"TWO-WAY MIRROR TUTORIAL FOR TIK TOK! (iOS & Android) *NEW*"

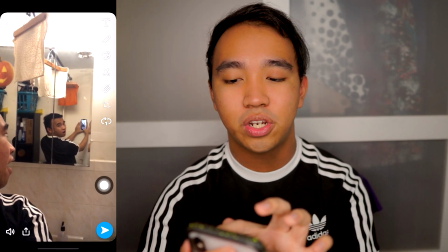248s
So once you take something like this, what you're gonna do now is that you're gonna be clicking on the stickers, which is the third option on the top right, which is this one, and go to the scissors option.
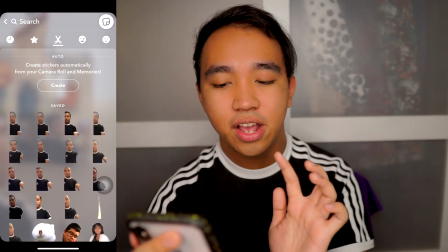257s
And as you can see here, you could find your crop picture right here. So just click on the one that you really liked, and for me it's this one right here.
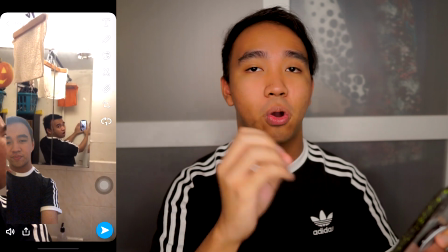264s
And what you're gonna do is that you're gonna be waiting for the beginning of the video to show up in your screen, and you're gonna be holding down into the sticker.
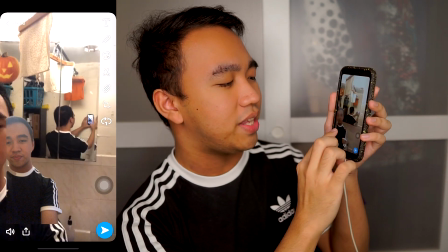270s
So let me show you guys. So let's wait for the beginning again. And you're gonna be holding it down just like that, and it's gonna stop the video.
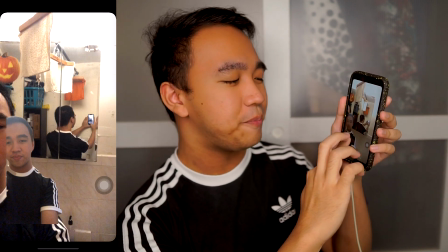278s
And then what you're gonna do is that don't let go of the sticker and just zoom in a little bit just like that.
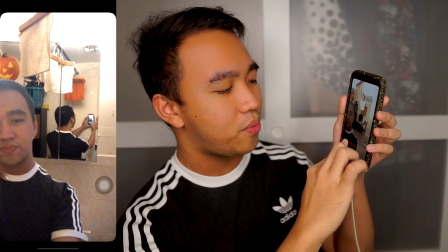284s
And you could drag this a little bit right here to the right side, So something like that should be good.
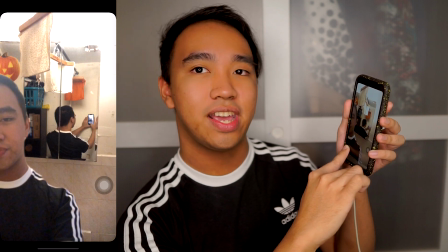293s
And once you're done sizing it and positioning it on the side, let go of the sticker.
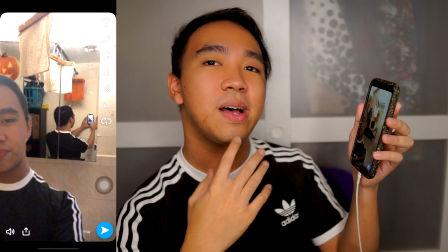298s
So it should look something like this.
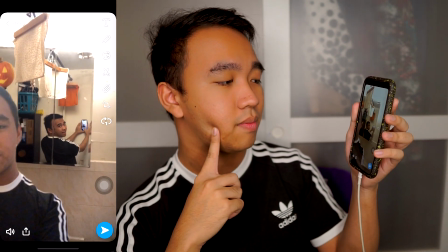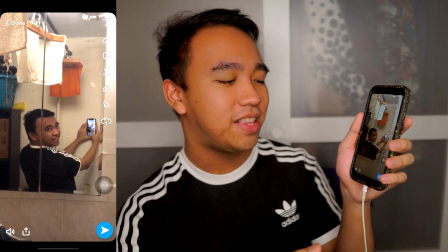307s
Like, wow, very tricky right now. So once you're done editing your stuff like this, we're gonna be clicking on the share option in the bottom left and click on save video.
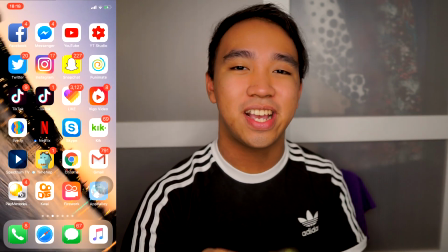315s
And now it is time to put it on TikTok and show everyone our magic trick.
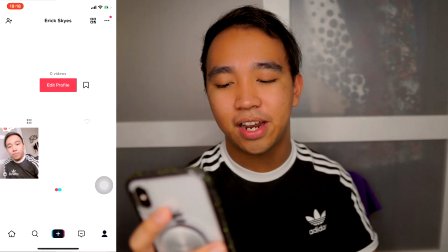320s
So let's go to TikTok right now. Once you get on TikTok, go ahead and click on the plus sign right here in the bottom middle, and you're gonna be clicking on upload.
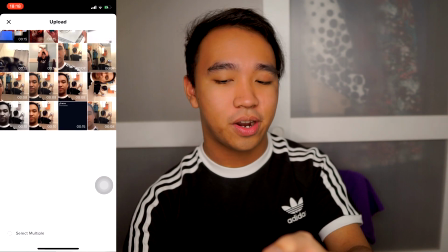327s
And you're gonna be selecting the video, which is right here at the bottom right of our screen, and just press on next.
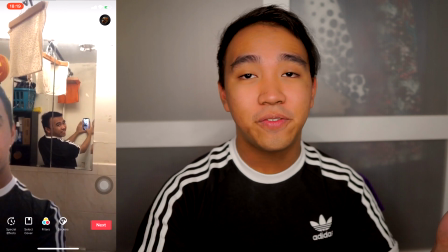332s
So depending on your lighting and like the quality of the sticker, it might look obvious, but as much as you can, try to put like filters or effects.
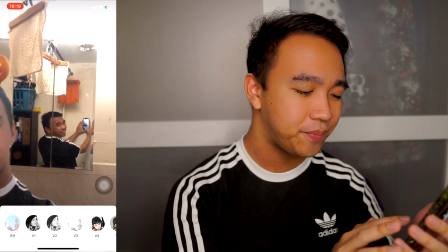340s
Like for me, I could just add like this filter right here, which actually worked for my video. I just added this filter right here, and it doesn't look as obvious.
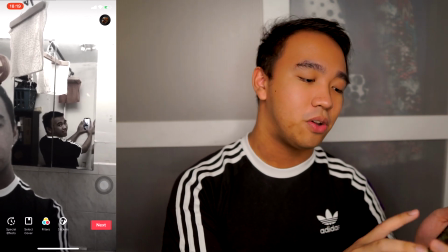349s
And also, if you want, you can add special effects if you click on the bottom left.
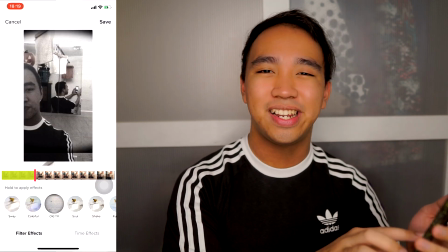352s
And you can add something like this or anything that basically like makes it more realistic and not obvious that it is just a sticker.
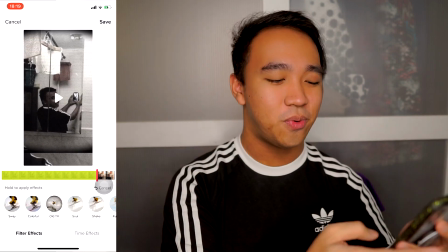359s
It is up to you what you want to put.
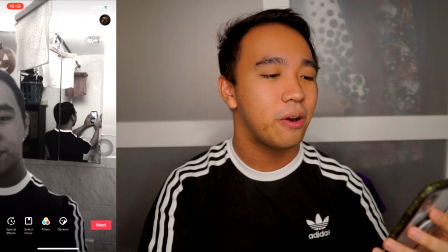361s
And once you're done adding effects or anything like that, the next thing that we're gonna do is adding audio to our video, because you just don't want to leave it like sounding like ASMR or something.
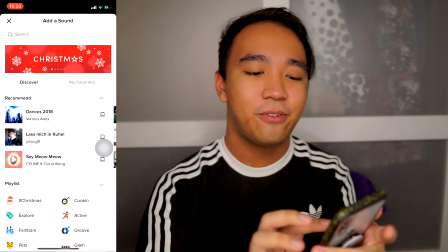370s
So just go ahead and click on the top right and go on my favorites. If you guys don't know, I save my audios using the my favorites option.
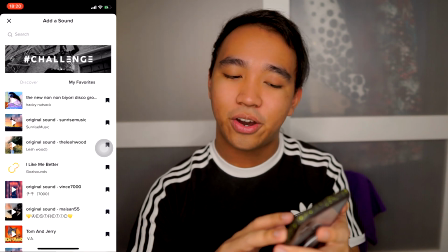377s
So you could just add like an audio something like this.
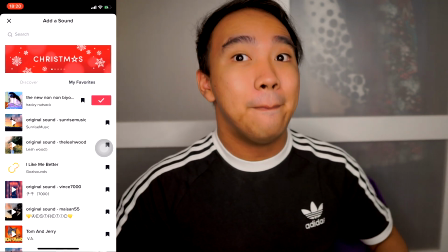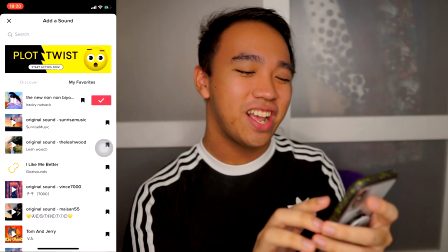385s
And press on the check sign.
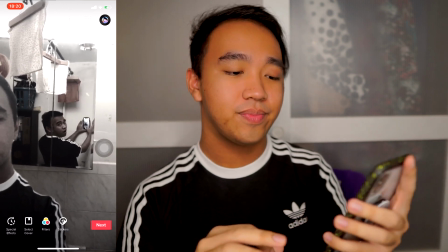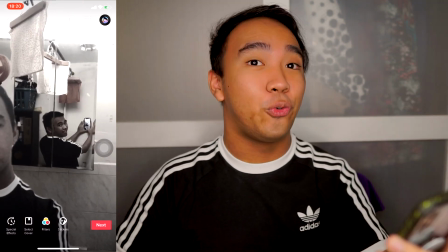395s
And once you're done and you think that this is gonna really trick people, just click on next.
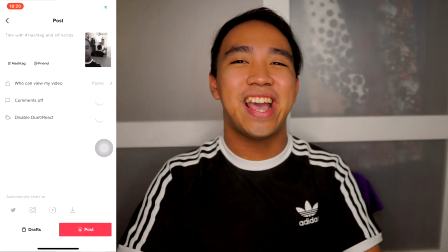400s
And guys, if you're gonna make your very own looking back tiki majiki, then be sure to put in the hashtag SkySam, because I want to see you guys' versions of it, and I'm so excited to watch this.
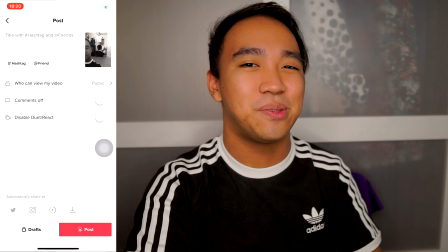408s
I hope you guys can trick people with this one as well. It's currently going around my For You page.
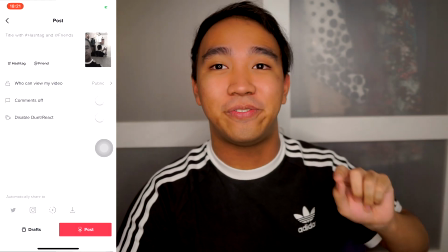413s
Like, if I keep scrolling down, it's all the same video of that. That's pretty much how you do the looking back tiki majiki. And so I hope you guys find this video really helpful, and if it did help you, then let me know by giving this video a thumbs up. Also, if you guys have any questions or anything like that, or if you have a video suggestion for me to do, then let me know down in the comments as well. If you have a TikTok and you don't follow me yet, be sure to follow me at LifeWithErick, and I'll see you guys there. And lastly, don't forget to follow me on all my social medias, and which links will be in the down bar below. And yeah, thank you guys so much for watching, and I will see you guys on my next video. Okay, bye.